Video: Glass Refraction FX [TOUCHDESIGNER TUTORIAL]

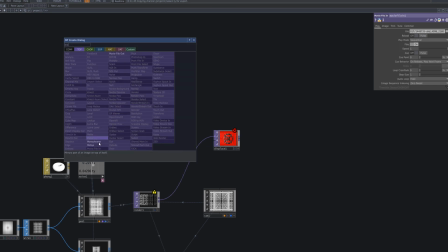(9:13)
Bring in an image or video to composite under the glass box. I'll use a video showing a forest to enhance the realistic feel of the glass refraction effect.
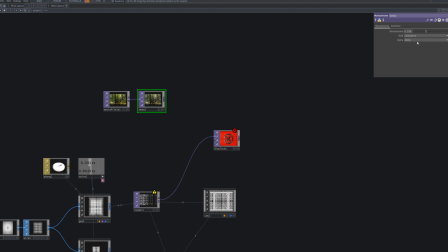(9:22)
The original video has a strong, vivid color tone, so I'll use a monochrome top node to adjust the saturation. This helps soften the colors, making the video look more natural and blend better with the glass refraction effect.
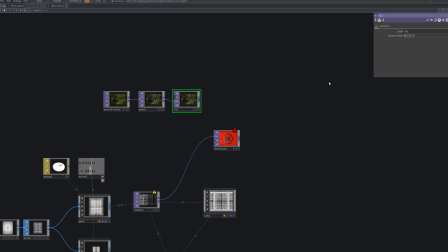(9:37)
Then, connect an intop. The Intop is used to import images output from other comps or networks. In this glass refraction effect, it lets us bring in the adjusted video or image so we can connect it to other nodes or perform further processing.
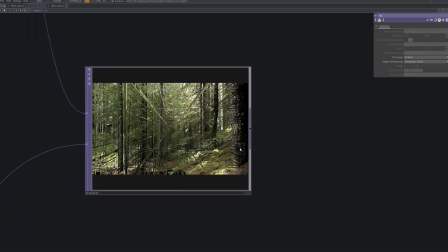(9:52)
In short, it's an essential node for managing multiple sources flexibly and keeping the image flow clear in complex networks.
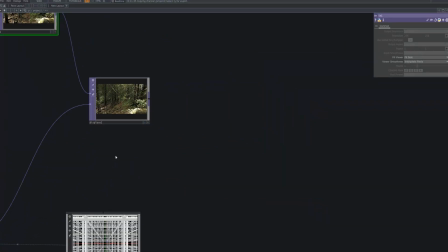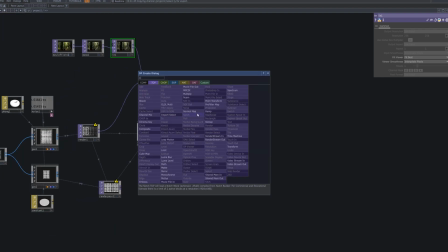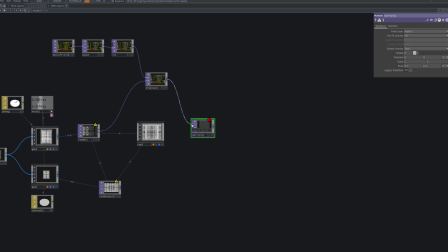(10:36)
Now, bring in a multiply top node and connect it to both the displace top and the render pass.
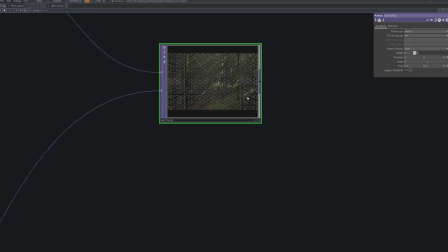(10:41)
This combines the two images using multiplication, allowing us to naturally blend the distortion from the displacement with the original render output.
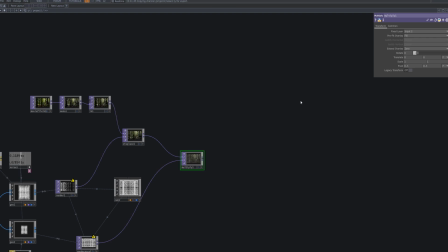Finally, use an overtop to composite the glass refraction box over the background video one more time.
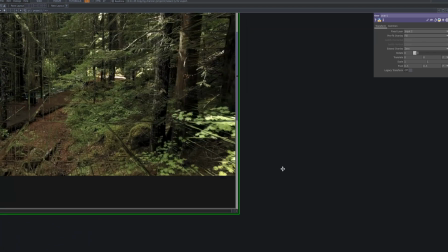(11:06)
This step helps blend the distorted box edges naturally with the background, creating a visual effect that mimics how light bends through glass.
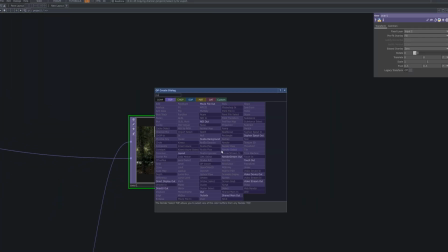(11:14)
It also enhances transparency and reflection, resulting in a more realistic outcome.
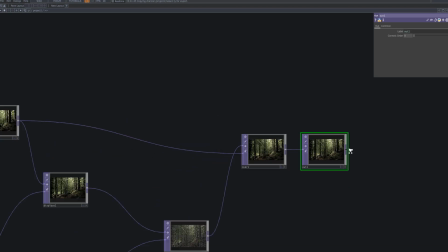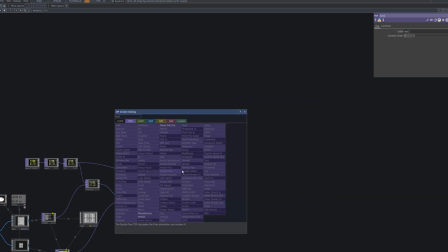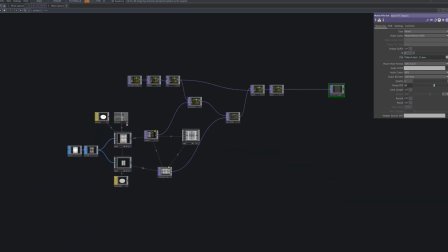(11:31)
Now, connect the out top to a movie file out node to finalize the setup for exporting the result.
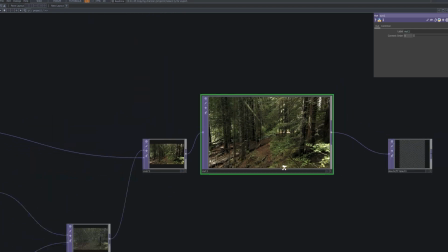(11:37)
The out top defines the final image output from the network, while the movie file out encodes and saves that image sequence as a video file.
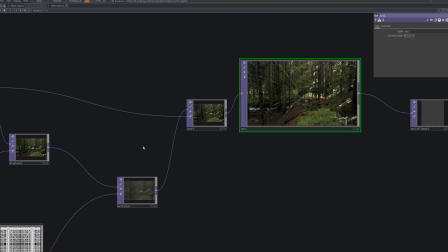(11:46)
Once this step is done, the glass refraction effect is fully complete,
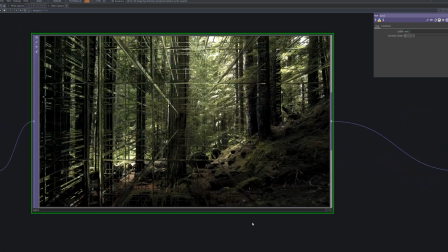(11:50)
and you can render the final result to use in interactive visuals, video content, or poster designs.
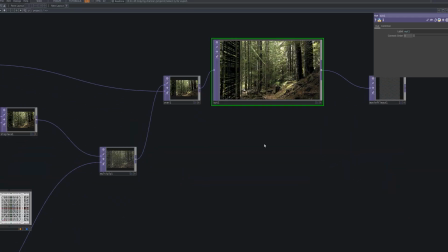(11:56)
Make sure to also check the export settings like resolution frame rate and codec to ensure high quality output.
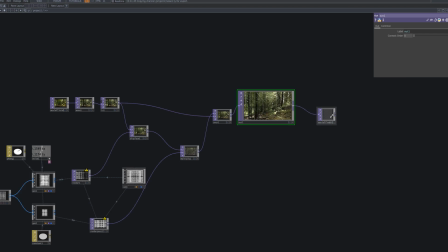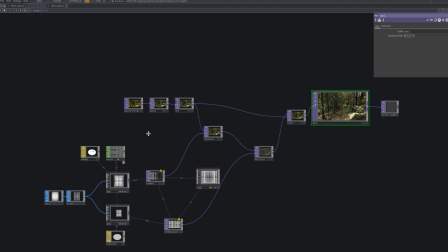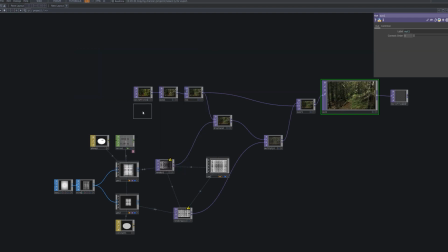(12:14)
This time, instead of using the forest video, let's try something with a different vibe.
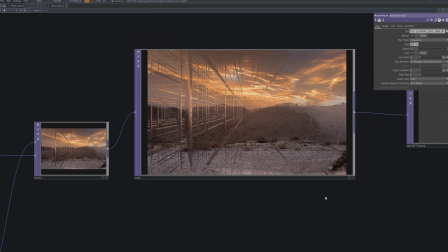(12:19)
Even a metallic or experimental texture can work really well. Since the glass refraction effect changes dramatically depending on the background, try using various types of footage and explore what fits your own style best.
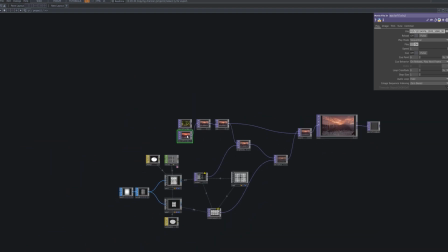(12:32)
The more you experiment, the more interesting results you'll discover.
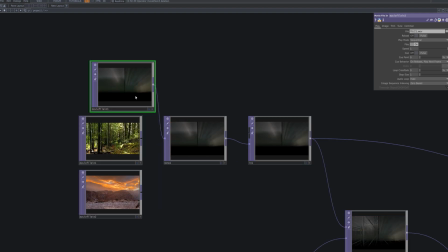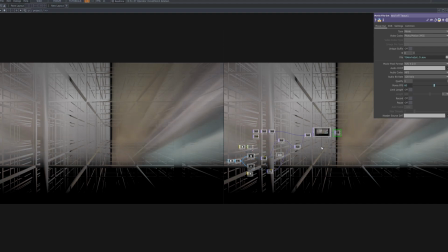(12:45)
Today, we created a 3D refraction effect using TouchDesigner, mimicking the look of light bending through glass.
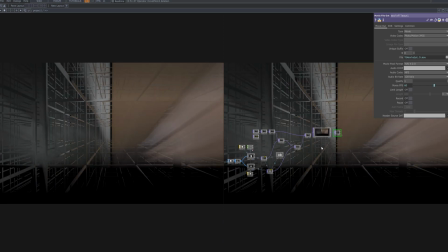(12:52)
The important thing is not just following nodes step by step, but experimenting and evolving it to match your own creative style.
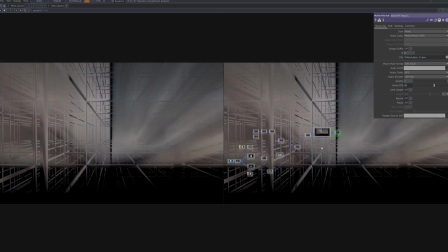(12:59)
This technique can be used for posters, videos, or interactive visuals, so feel free to reinterpret it through your own visual language.
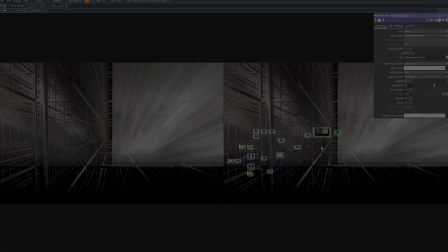(13:07)
The project file for today's glass effect is available on my Patreon if you'd like to download and explore it further.
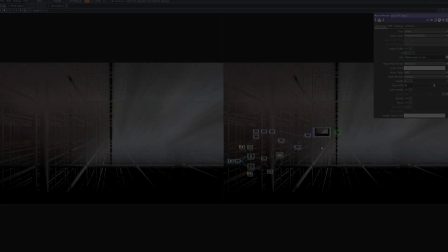(13:13)
I'm Xtail. Thanks for watching.